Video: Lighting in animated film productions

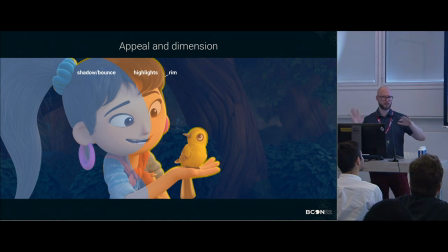1247s
So we had a shadow area, which is also the balance, so the environment world, that's the color there. Then we have highlights and we have a rim, just three different elements. And you can play around with these three different elements.
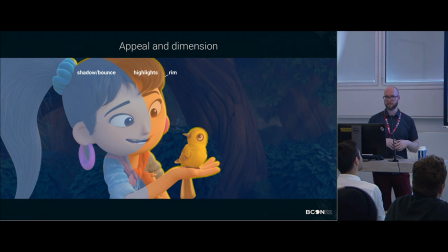1262s
again that was made because we have to light 227 shots in a very short period of time and within that you can already do a lot of things for example if
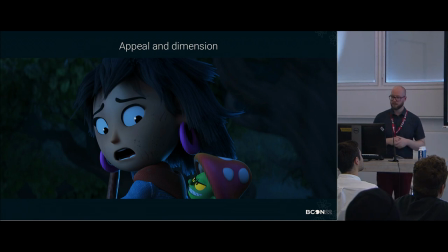1274s
you have a night shot you can for example you see you see
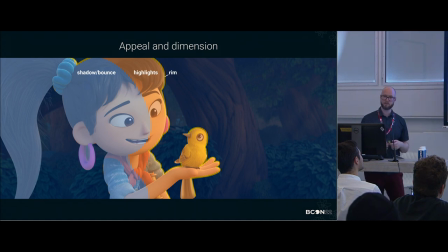1280s
the rim is on the side of the highlights here during the day shots that was extremely important also So to make the scenery not look too fake in the night shots,
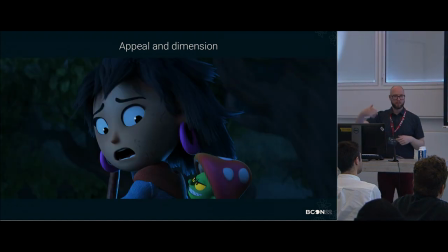1291s
sometimes the rim is on the backside.
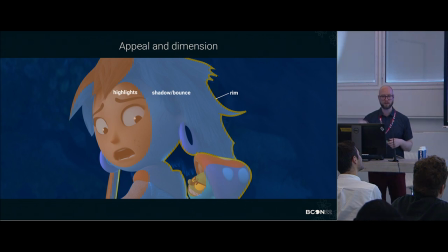1293s
So it's like highlights, shadow bounce, and then the rims on the other side to help the characters separate from the backgrounds. And that depends on the scene, of course, because sometimes you have a scene that is in backlight, so the rim becomes the most important light source of the whole thing.
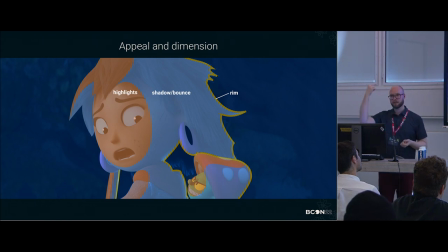1312s
But you still want to have that appeal and the softness and the nice gradients in the face, so you need to have some kind of faked key in the face to make the character read. So appeal and dimensionality was very important for us.
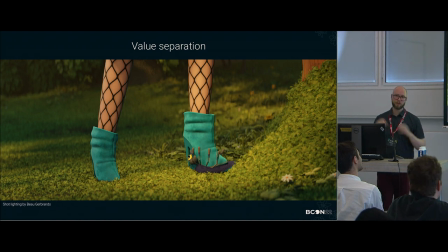1331s
Then value separation was also very important because we did have a very busy background. We had lots of leaves and lots of stuff going on. We tried to separate by value as much as possible the characters.
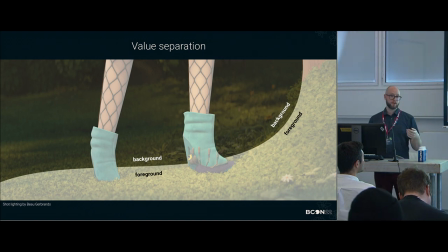1345s
So, in almost every shot, there's a clear separation between foreground and background by value. Value is, you know, when you desaturate your whole image, that's what you get. That's what your brain actually perceives when they first look at this frame.
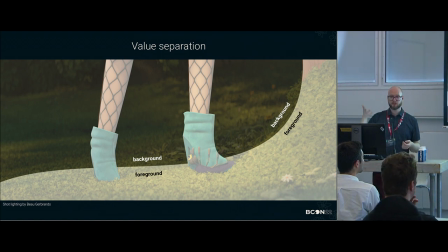1364s
Your brain just registers all the values and then all the colors next. So we try to make sure that the action always happens in the areas of biggest contrast. Suddenly became very quiet.
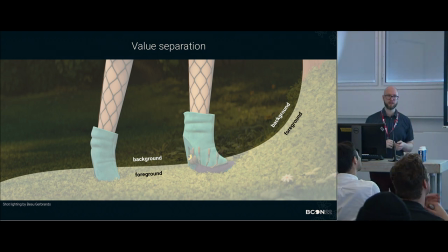1380s
I'm hoping I'm not boring you guys with lots of repeated information. I'm going to step into the practical demonstration very soon.
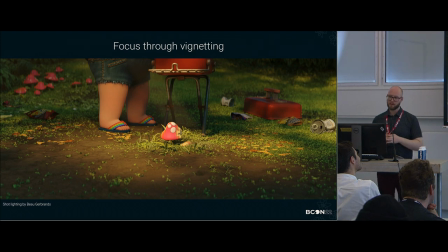1391s
Then we try to do focus, getting focus through light vignetting. And vignette, you guys probably know, is most of the time is a post effect,
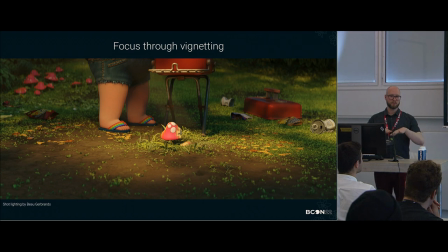1404s
but in order to make this whole movie look more like a staged model world, we try to make it look kind of staged in the lighting as well.
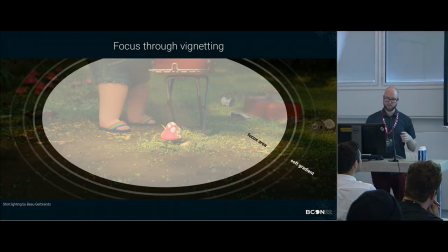1417s
So that vignetting is mostly done in the lighting, so the center of the shot can be lit and the the edges would be carefully masked so you have a little bit of a fall off there.
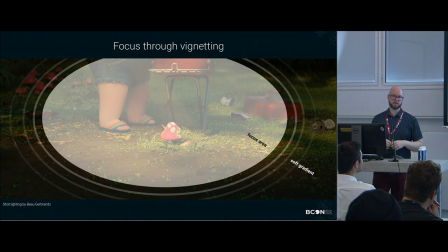1431s
And this was also like first appeal, softness, and to make it look like a little tiny model world that we can go into.
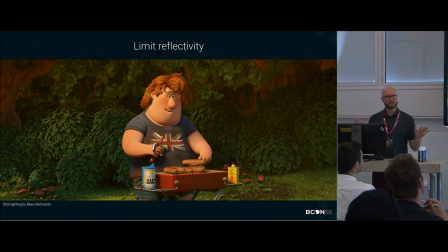1442s
This is a little bit of a compromise because this was more of a rendering, trying to make the rendering as manageable as possible. On Agent 3-7, we had a lot of highly reflective objects,
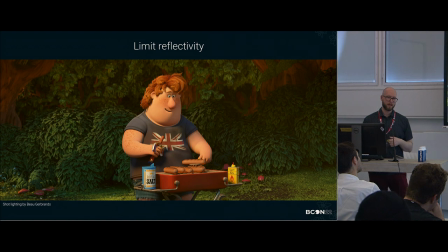1460s
and that caused a lot of noise and that caused a lot of render time. And also those objects, when they twinkle around in the background, they are very distracting. So what we decided is that we would limit the amount of reflective objects and tiny,
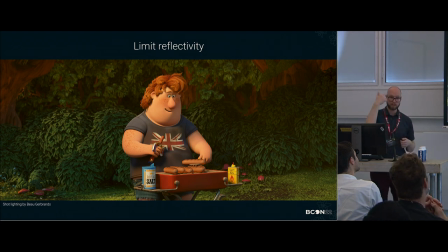1475s
busy specular highlights to the eyes, which are the most important thing in the scene. you're looking at the eyes of the characters, and then maybe those objects that are really important that we see that they are metal. The barbecue, you see, has a little bit of metal parts, but it's not too reflective. It's very, very dull.